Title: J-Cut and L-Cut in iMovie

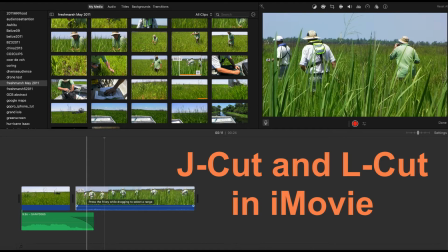The J cut and L cut are two types of split edit in which the audio and video transitions occur at different times. Watch these two clips and pay attention to how the audio transition occurs relative to the video transition.
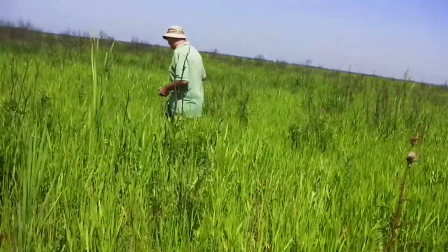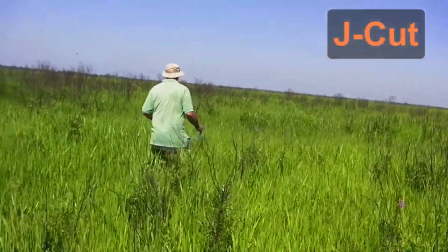We're only about 15 miles away from New Orleans and the Mississippi River.
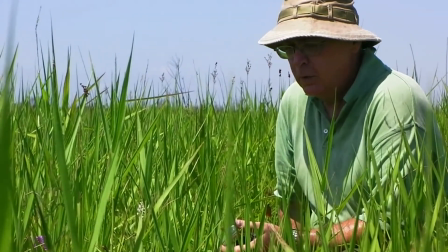Example of a floating marsh that has been pretty much unmanaged for many, many years, decades.
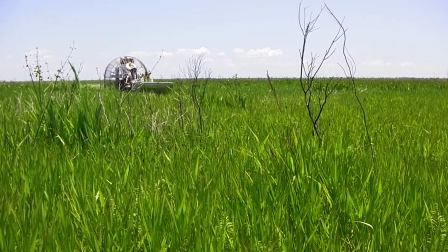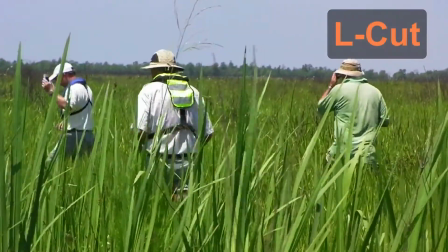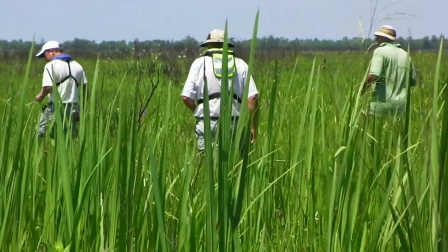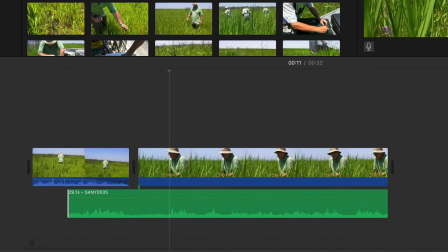In the first example, the audio of the second clip precedes the appearance of its video. We hear the person speaking before we see him. The shape of this edit made by the audio and video tracks looks like the letter J, which is why it's called a J cut.
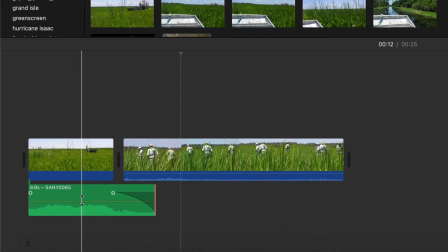In the second example, the audio of the first clip bleeds into the video of the next clip. The shape of this edit looks like an L and is called an L cut.
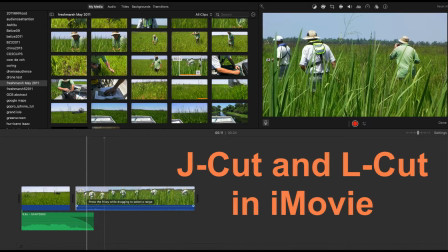The reason for using these cuts is because the staggered audio and video transitions make the jump from one scene to the next less obvious to the viewer.
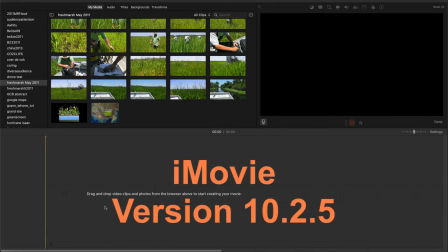Let's take a closer look at how easy it is to make these cuts in iMovie.
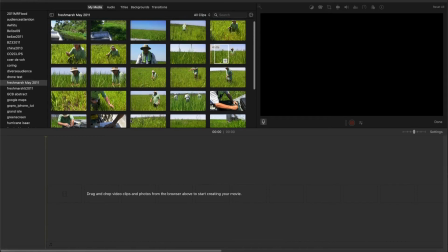Here I have an iMovie project started, and you see all the clips in my library.
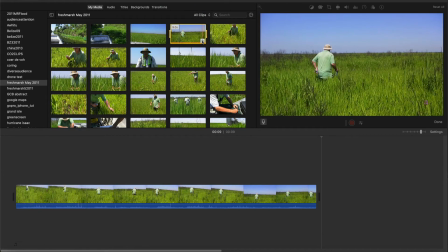I'll drop the first clip into the timeline by tapping the plus sign on the clip in the library.
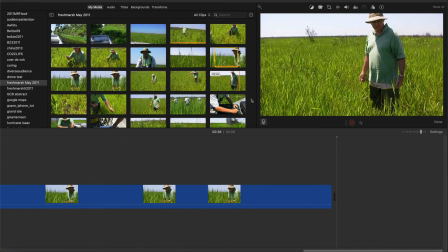Next, I'll drop in the second clip.
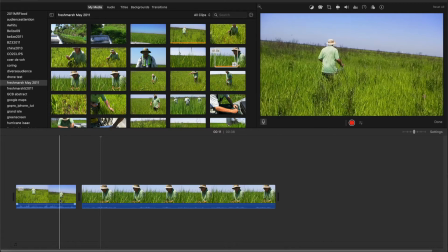Having both video and audio tracks cut together as seen here, the jump from the first scene to the second scene is abrupt and jarring.
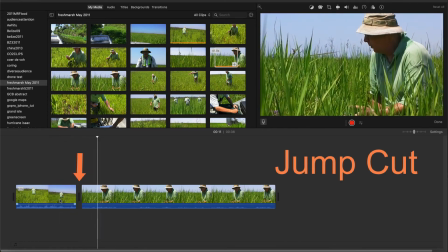We're only about 15 miles away from New Orleans and the Mississippi River.
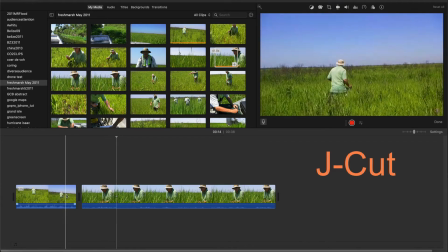So I'm going to use a J cut to soften the transition. I'll start with the second clip and trim it.
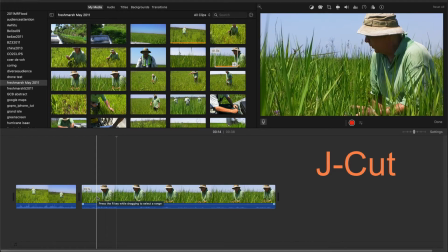You must trim past the part you want to overlap with the first clip. You'll see why in a moment. Then I'll detach the audio of the second clip by selecting it and using the menu option under Modify.
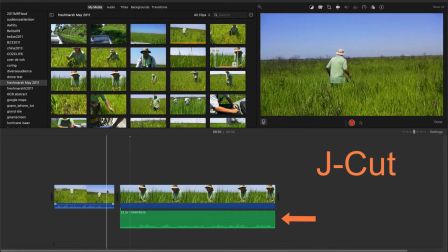Now you see the audio track below the video track. I'll grab the edge of the audio track and expand it to the point where I want the person's speech to begin.
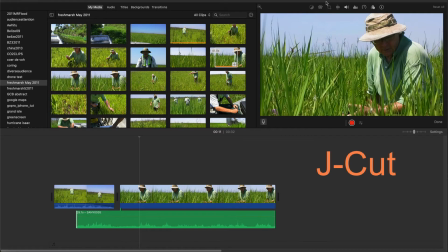Be careful not to move the audio track. Just expand it by dragging the edge to the left. That leaves the audio synced with the video of the second clip.
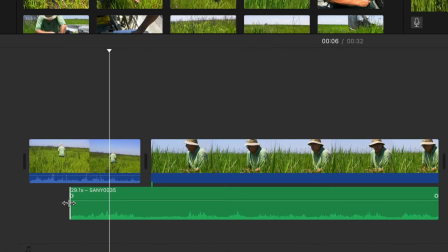Then I will fade the sounds from the first clip by positioning the cursor over the tab in the audio section until I see the horizontal brackets. Then I'll drag the arrow left to about even with the beginning of the second audio track.
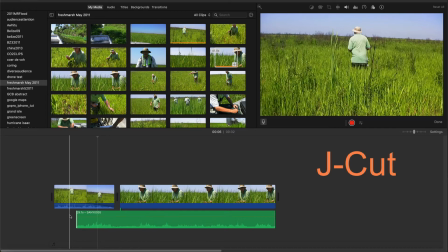Now the sounds from the first audio track will fade as the person's voice is heard. When we watch the edit now, the transition between the two scenes occurs so smoothly that the viewer is hardly aware of it.
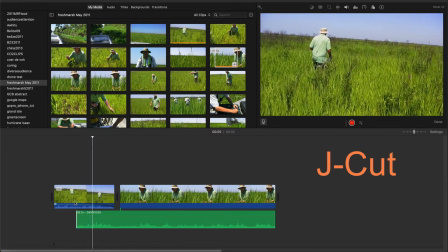We're only about 15 miles away from New Orleans and the Mississippi River.
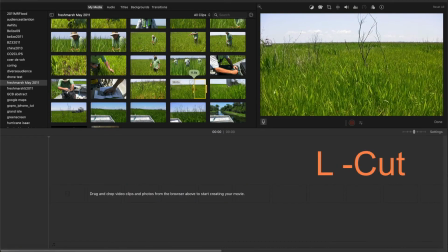The L cut is made similarly.